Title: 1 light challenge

A lot of times when you are filming corporate work, you are going to be in an environment that you do not have total control over. And if it's in an office building like that was, a lot of the time, the light is going to be gross and fluorescent. It's green. Fluorescent light is green, and it's terrible, right? But if I can get a color meter read and I can see what the color temperature of the light in the room is,
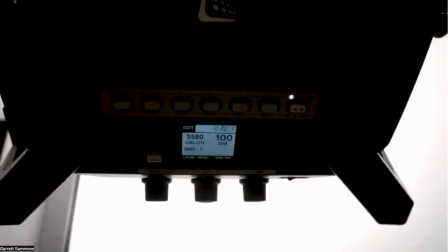(25:35)
I can then dial that perfectly in to my Gemini. And so then the light that is coming out of that light is going to match the light that's in the environment, which means we're skipping ahead there,
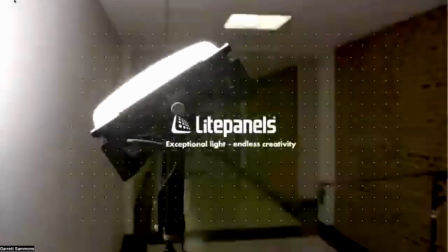(25:49)
which means I then can white balance to that color and my skin tones are going to look nice.
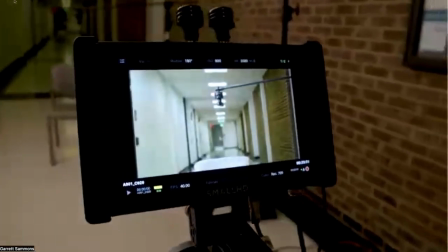(25:56)
You can see just how gross and green that hallway is. Another tip and trick, see that little C-stand arm that's kicking in that monitor right there?
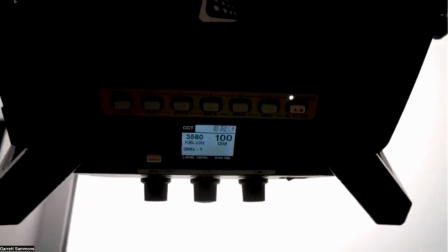(26:02)
Anytime you're filming alone and you need to check your focus and you need to do all of that,
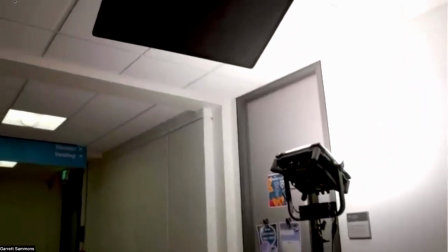(26:07)
I swing out an arm where the face would be, and then that gives me the option to pull focus.
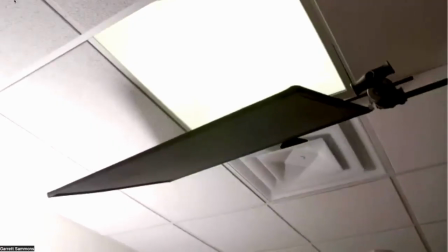(26:12)
Now, this is the other important piece here. Boom, right there. Even though we're only using one fixture, right? We're only using the 1x1 Gemini hard. I still need to control the light as best I can. So this is a 2x3 solid frame, also known as a neg or negative.
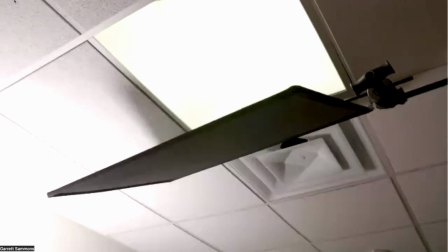(26:31)
And I have set this up directly over my head in this hallway. There was one of these fluorescent ballasts, and it was just shining gross light straight down. So I was then able to take a C-stand, throw up and over, and get a flag to block off.
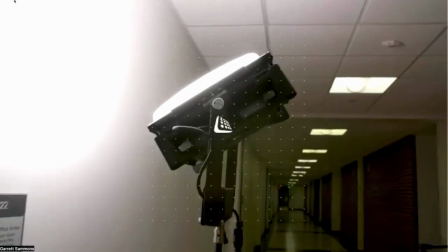(26:48)
Why does it always want to do that? To block off that light.
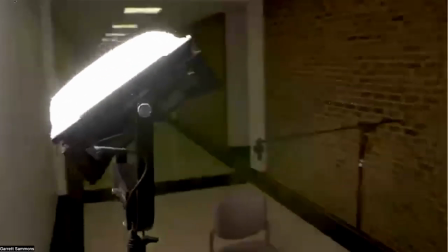(26:51)
So then you can see here, see how much more dark I am, or the chair is there than the hallway behind it.
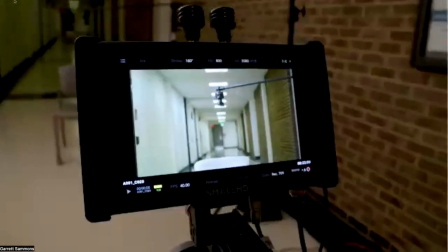(26:58)
That is because I was able to block off that light.
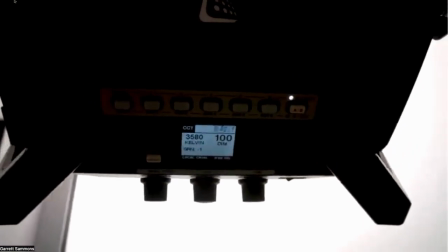(27:01)
So using one light pointed away from our subject, bouncing off of the wall and the ceiling,
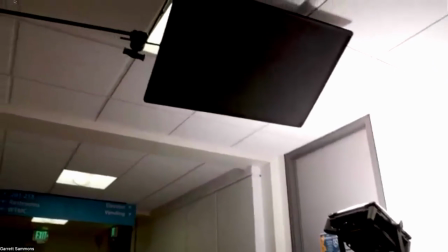(27:09)
and then having this flag that's blocking the gross light from that fluorescent ballast box really gives me enough control,
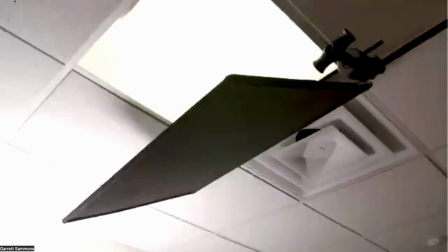(27:17)
enough separation, and enough fill and key to make a very,
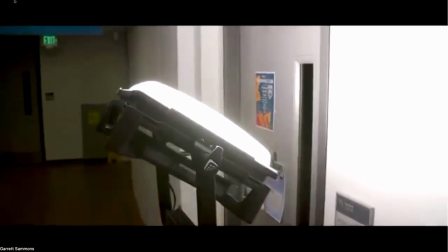(27:23)
very visually compelling frame like this.
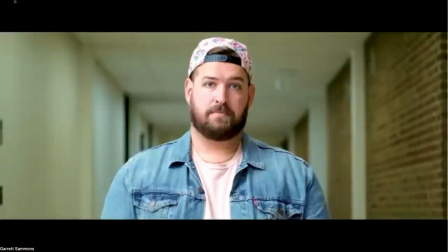(27:28)
See? So we have a high key side, we have a fill side, and we have separation between our foreground and our background. That is with one light. Now, if you find yourself in a position where you do not have a white wall and a white ceiling that you can point the fixture directly into, fear not. This is also where you would use that little foam bounce card. The bigger the bounce card you can use, the better. So if you can get a 2x3, that's awesome. If you can get a 4x8, incredible, right? Whatever you want to do, however you want to use that, but then take that light, point it away from your subject into the bounce board, and use that as the surface area that is going to give you that really soft illumination. Okay, a couple questions here. To get the color temperature correct in the light and the camera, how do you check the color temp? Do you do it by eye, or do you do it by color meter, or by something else? Great question. Never do it by eye. Your eye will lie to you every single time. And the last thing you want, especially in a fluorescent environment, is to not nail your white balance, because then people are just going to look like they got off of a 16-hour boat cruise on a small, tiny dinghy in a tornado. So always use a color meter. A couple options that you can get. The fancy term for a color meter is a spectrometer. So if you've heard of a spectrometer, that's a color meter. The most cost-effective spectrometer that I have found that I use is called a Lumu Power, L-U-M-U Power. I believe it's like $300, and it's both a color meter and a light meter, and it's a little dome that plugs into your phone. I believe it's iOS only. Don't quote me on that, but I believe it is. But for $300 to have a spectrometer and a light meter, that's a great entry option.